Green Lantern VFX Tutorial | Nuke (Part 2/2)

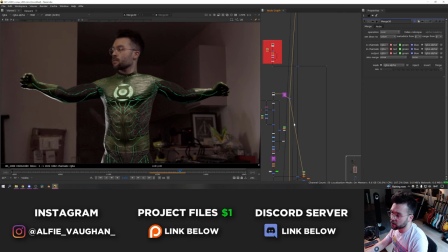So I did the best that I could in Blender just by hand animating it and then to make the head properly stick to the suit so it doesn't feel all floaty I did some compositing magic and when I say compositing magic what I actually mean is just transforming the head around a bit. So that's what these two nodes are doing here. This first one is fixing the head track so you can see if I turn this on and off that's exactly what it's doing.
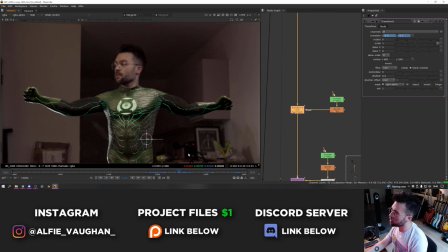I just went through frame by frame and slowly animated the position of my head just by a few pixels just to get it so that the neckline is always lining up with the neckline of the CG suit. It took a little bit of time but it was really worth the effort because it makes the head feel like it's actually properly sticking now. The way this is done is a little bit cheaty. What I would have had to do if the background was lighter is roto my head off and then put it on top of the clean plate with me cleaned up
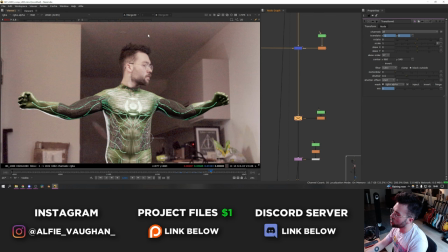so that I had a clean background but because it's so dark and the background is basically just a flat color I'm actually just
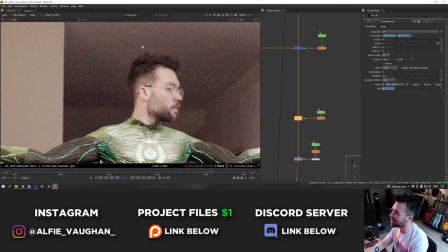transforming the whole background around by a few pixels as you can see here so where my head's moving the background of my kitchen is
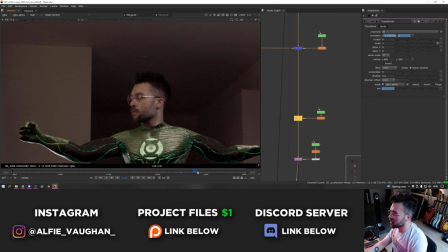also moving with me it's quite cheaty but again because it's so dark you really don't notice it at all and it saved me a lot of time having to
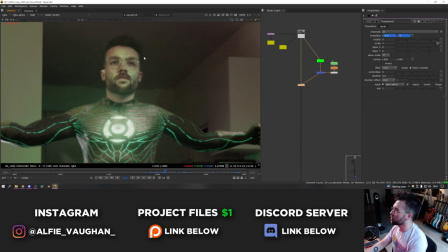roto my head I also did a bit of a luma key and just some masks on my face just to add a bit of green light onto here so it felt like
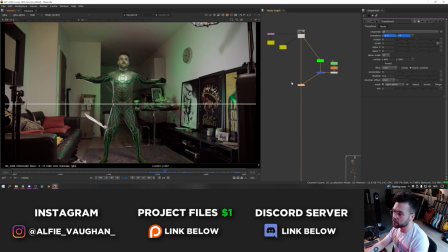this chest logo thing was actually adding some light onto my face and then finally this is the envelope so if I
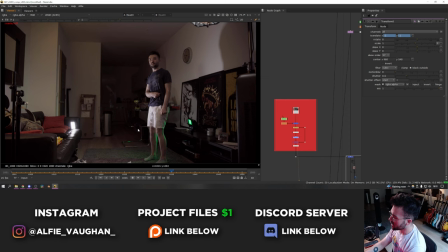go to the input you can see exactly how it was done it's me flicking it up with my hand and desperately trying to
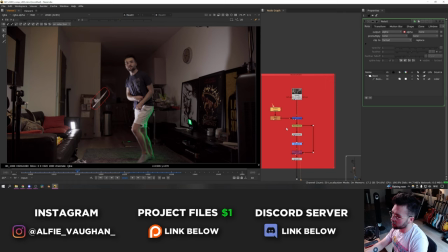get out the way in time I literally had to do about 20 takes of this until it landed in the correct place and didn't go over the top of my
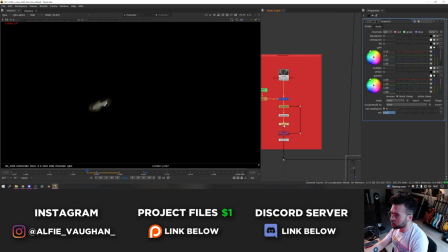body and then I drew a pretty rough mask around it and blurred it quite a bit so that's what the mask looks like and then cut it out did a bit of grading just to match the shot so when it gets a bit greener and brighter I also keyframed the exposure and stuff
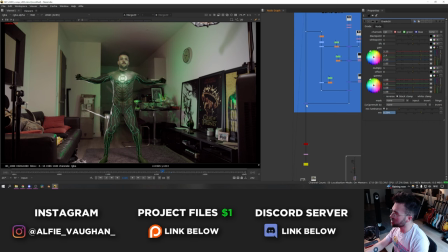on this version and then put that on top of everything. I really liked adding the envelope it was a bit of an afterthought but it just helps to make everything feel a bit more grounded in reality because now
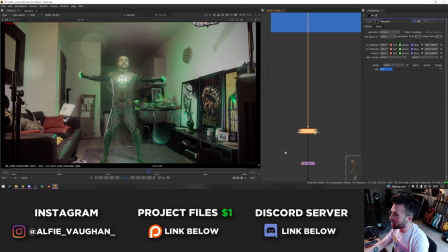the CG is casting actual real light that I filmed with using the light over here to paint the walls and then it's also interacting with a live action object and then I also added a camera shake node down here just to add a little bit of a wobble so it makes that kind of moment where the
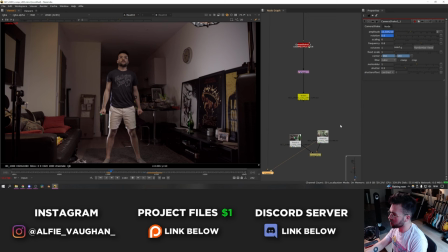suit bursts out to feel even more powerful and that is how I did this shot so once again just to recap
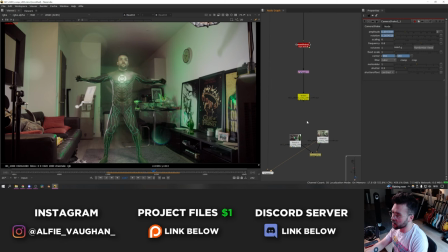this is what it looks like.
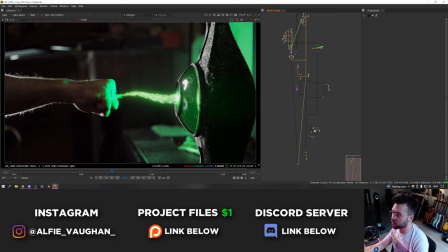So that is how that shot was done let's go on to the lamp shot here we go so this is the lamp shot I loved the way this turned out it was a lot better than I was expecting and ended up using this as the thumbnail just because like this moment here I
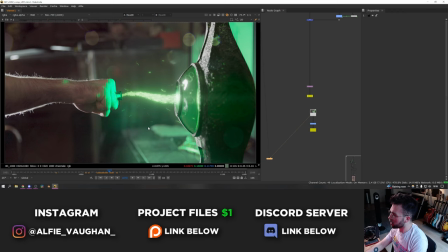think looks really awesome. So again I started off with a similar way of thinking where I wanted the lighting interaction on my hand to be done practically
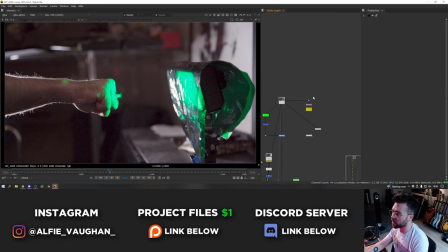so the way it was filmed as you saw in the breakdown was actually like this so I have this light here with the green gel on it to get that
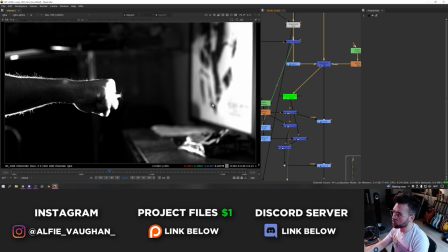lighting interaction with my hand then obviously I filmed a clean plate that didn't have the lamp in it and combined the two then I did quite
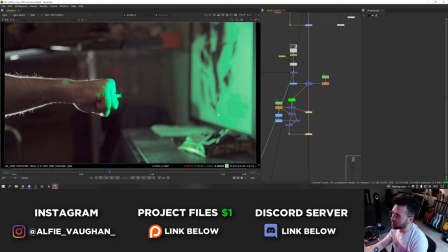a bit of luma keys and stuff again and masking different areas of the frame and light them up and make them green again this really helps to make the CG feel like it's interacting with the environment more when I just chucked it on top without this you'll see what it looks like
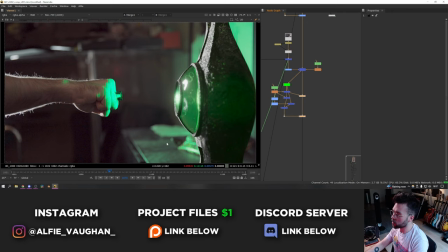it's like this the green of this just didn't really feel justified so I ended up making the whole shot a lot more green and it almost feels like the lighting from this is casting on the background then obviously we have the CG lamp again there's not loads of comp work going on this So I turn all the effects and stuff off. This is what it looked like before and this is after. I think the lighting on this came out really good.
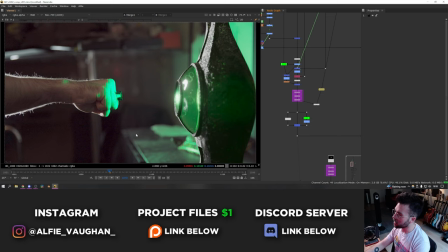Again I had the edge lighting just off of frame behind me here. And you can see it on my arm and stuff. And I set up a very similar lighting system in Blender. And also used the HDRI from my living room. So you get this white edge lighting also occurring on the CG lamp.
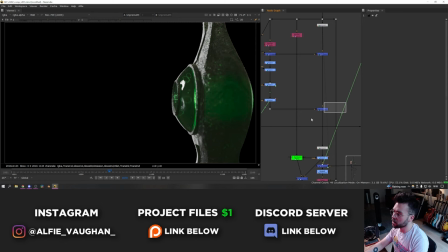Which helps to make it feel like my arm and the CG lamp are in the same place. Then in terms of everything else all I really did is turn up the spec pass and stuff a bit. Just to make it a bit shinier. and then I brightened up the front of the lamp quite a lot where the particles were coming out just so the brightness felt a bit more justified.
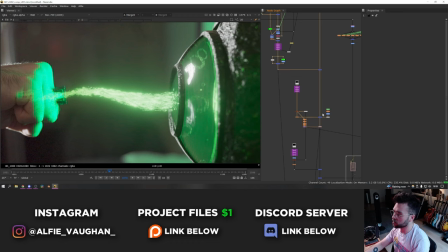So if I show you without it, this is what it looks like and then obviously the particles and stuff go on top.
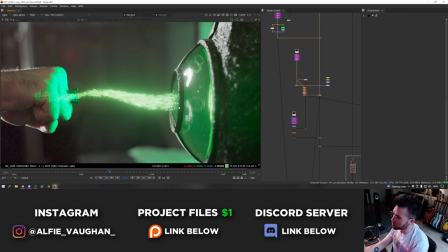So without it, it felt like these really bright objects were just kind of passing through the glass but not really interacting with it and it felt like this area should be a lot brighter.
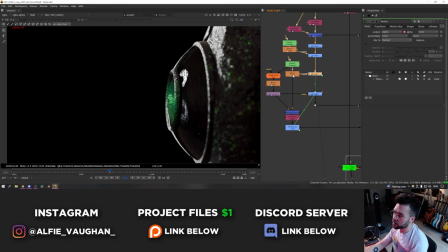So I just drew a circular mask on here and then did a couple of different grade nodes just with some transforms and stuff to make the alphas a little bit different.
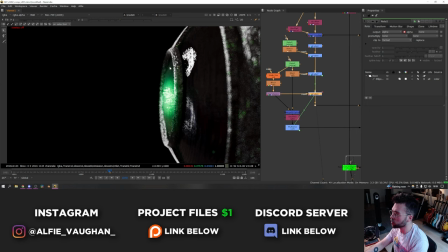So I used the first one that was bigger as like a secondary glow that was just quite wide and diffuse and then the first one is much more intense in the middle.
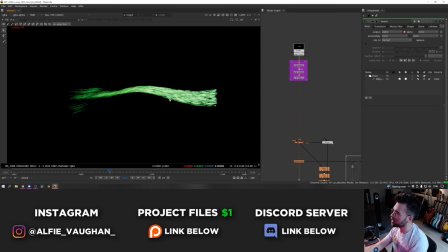Then the particles go on top. As I showed in the last video the render actually came out of blender looking like this. As I said last time I got this streaky look by turning the motion blur up really high in blender and then on top of that I'm using a noise texture to distort the particles like this.
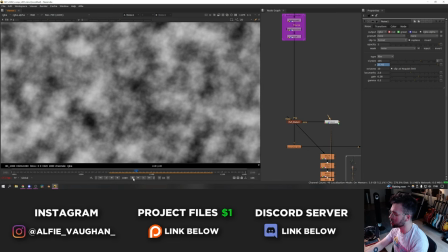The noise texture is animated so it has an expression on it that just makes it animate as the frames change on the shot and then this goes
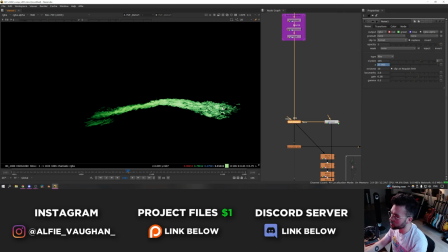on top of the particles which makes them feel much more like energy and less like these individual dots that are just very clearly a particle system
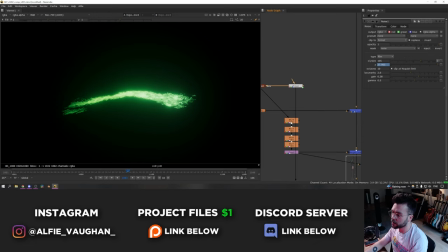so then on top of that it's got a bit of a glow on it of course and I also did a secondary glow where I just did a load of blurs
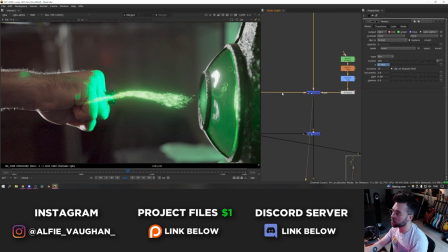that were built up and I put that on top of everything as well so that's the particles with the glow and the
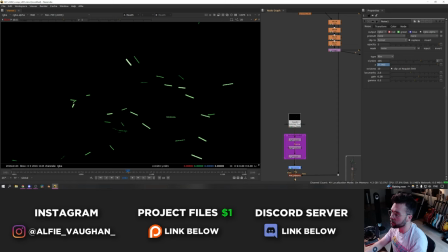distortion and then the secondary glow which is just like a very diffuse bigger one here then there's the second particles again these are the same sort of things
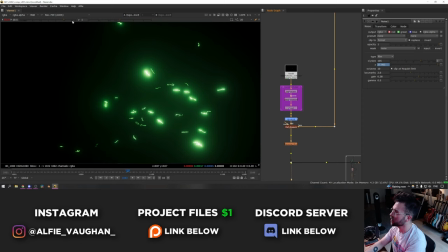they're just rendered with really high motion blur and then they're distorted like this using the same noise texture and then a glow and these go
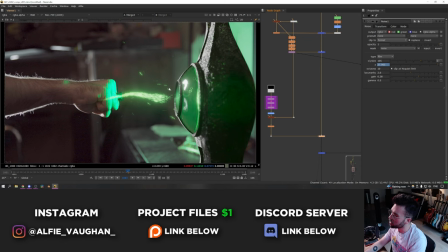over the top as well I think the two different particle systems add to nice variation originally I tried to get it all in one and it wasn't really working so I just did two completely different sims and then I just put the two renders on top then I just did a little bit of roto of my hand because as you can see here some of the particles and stuff were going through the ring and onto my hand which obviously you don't want
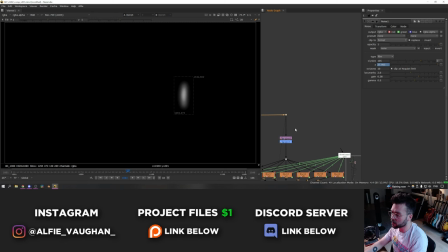so I cut that out and put it back on top then I did a very subtle flare which is just being done by taking this hotspot making it green and blurring it sideways loads I talked about this in a previous video it's just loads of blur nodes with different values then you plus them all together,
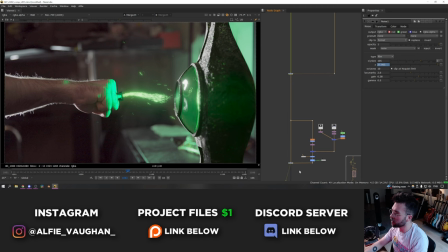make it green and it makes this kind of cool anamorphic-y flare which is just very subtle on here as you can see and then finally more lens dirt because it always makes every shot look better I talked about this kind of setup in previous videos
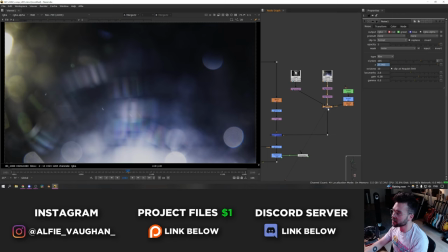as well it's a couple of different images of lens dirt and stuff that I found online that I combined together so that's what this looks like and
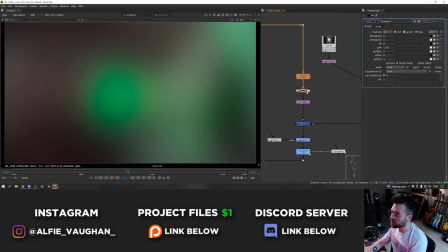then you just blur the footage loads do a little bit of grading just to make it a bit brighter or whatever you really want for your shot
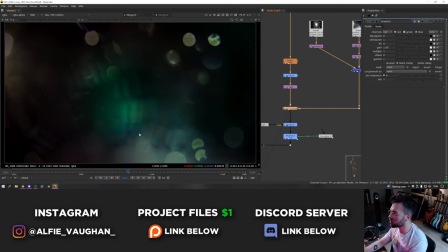and then you multiply these lens dirt images on top and this does a couple of things it makes them the color of the shot that's beneath
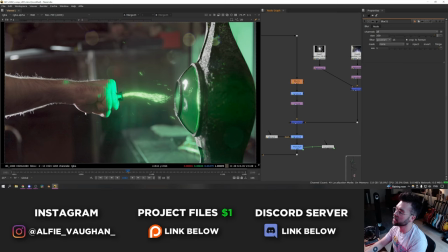it but it also makes them only appear on top of light things in the shot this works really nicely because it completely interacts with the footage so as this particle system disappears the lens dirt also disappears because the brightness that's driving them is vanishing so if I go off before the shot starts
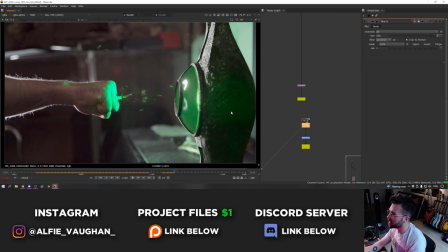you can see here it's off and then as the particle system starts all these lens elements start to show on the screen and then as it fades down
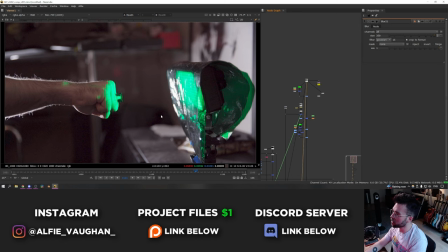they also disappear as well so that is how that shot was done pretty cool again it's making good use of the practical lighting and then
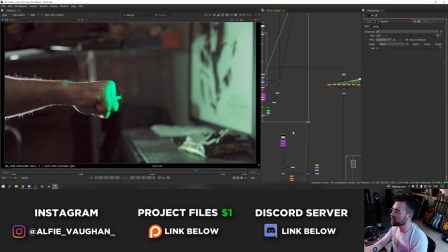just a little bit of cleanup tweaking the colors of the plate with some luminance keys putting the cg on top then
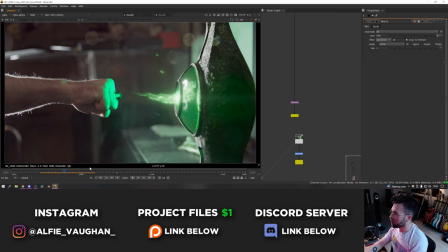the particle systems go on top then some magic-y lens dirt stuff just to make it look nice and that is the final shot when i was envisioning this i wasn't really sure how it was going to turn out and this shot turned out a lot better than i was expecting like if you pause it on a frame like this that looks great i was very happy if i do say so myself so that was that
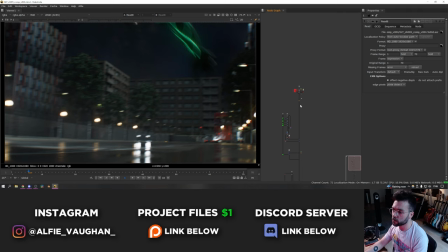one and then finally let's talk about the CG shots. So this is the script for the CG stuff. It's actually quite straightforward. Most of the scene was all rendered in one pass so there wasn't a huge amount of compositing to do on it.
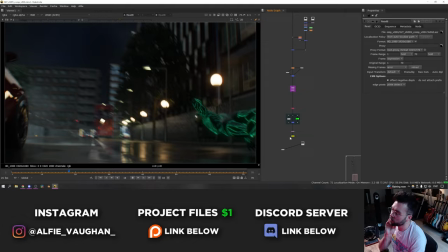So to refresh your memory this is what the shot looks like. This one was my favorite of all the street shots.
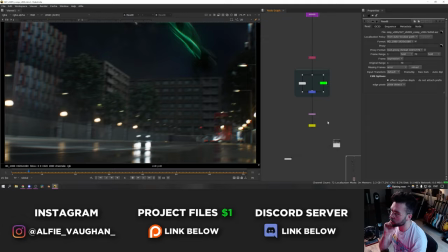I think the camera angle and the way the camera animates and moves behind the car was really cool and quite dynamic.
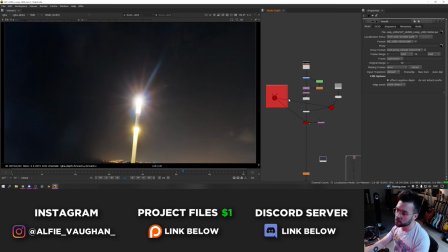It starts off with the background which is the sky and this is done using a big sphere and the blender camera.
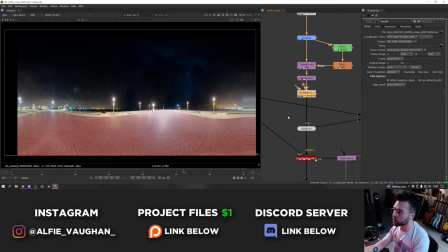So what I'm doing is taking an HDRI of a sky I did a little bit of grading and stuff to it and warping it just to make it actually work for what I was trying to use it for
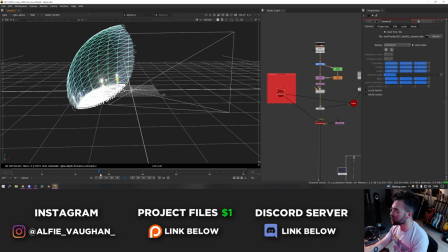then I'm using the camera from blender inside of this massive sphere to basically film this from the inside this works in essentially the same way that it works in blender except for I didn't want to render the sky into the blender render because then it would have been baked in whereas what I really want to do is have control over the exposure and stuff of it separately
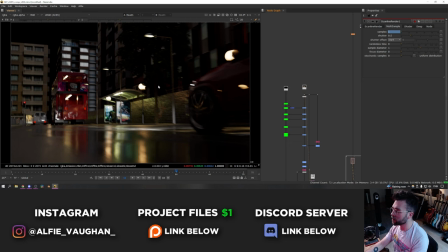in compositing and also the defocusing and stuff then we have the render of the street which looks like this by default the
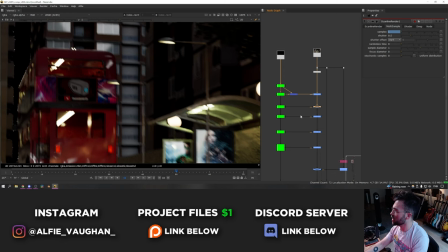only thing I really did in terms of playing around with the colors is I used lots of cryptomats just to tweak things in the shot so you can see here I'm
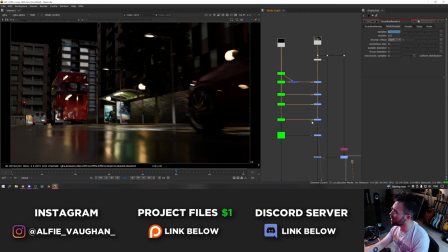making some of the posters on the bus a bit darker just because they were a bit eye-catching and distracting making some of the background buildings a bit darker making this back wall a bit less lit up and a bit more desaturated then just generally I made everything a bit more blue just
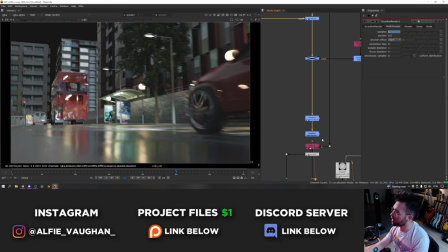to be a bit more in line with the sort of color idea that I was going for and then finally I lifted the black point up
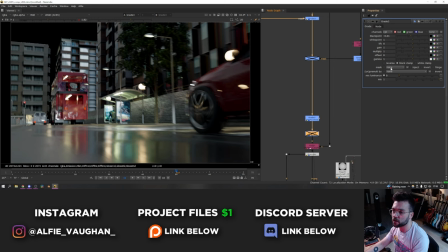quite a bit you can see the black points are really quite crushed on some of the buildings cg tends to have black points that are quite a
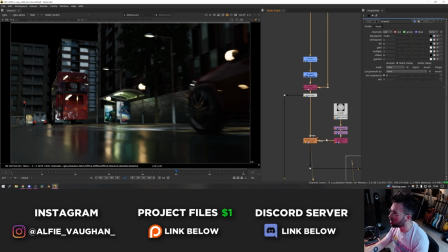lot darker than live action footage. So one thing that I do on pretty much all full CG shots is just lift the black point up a little bit which just makes it feel a little bit less contrasty.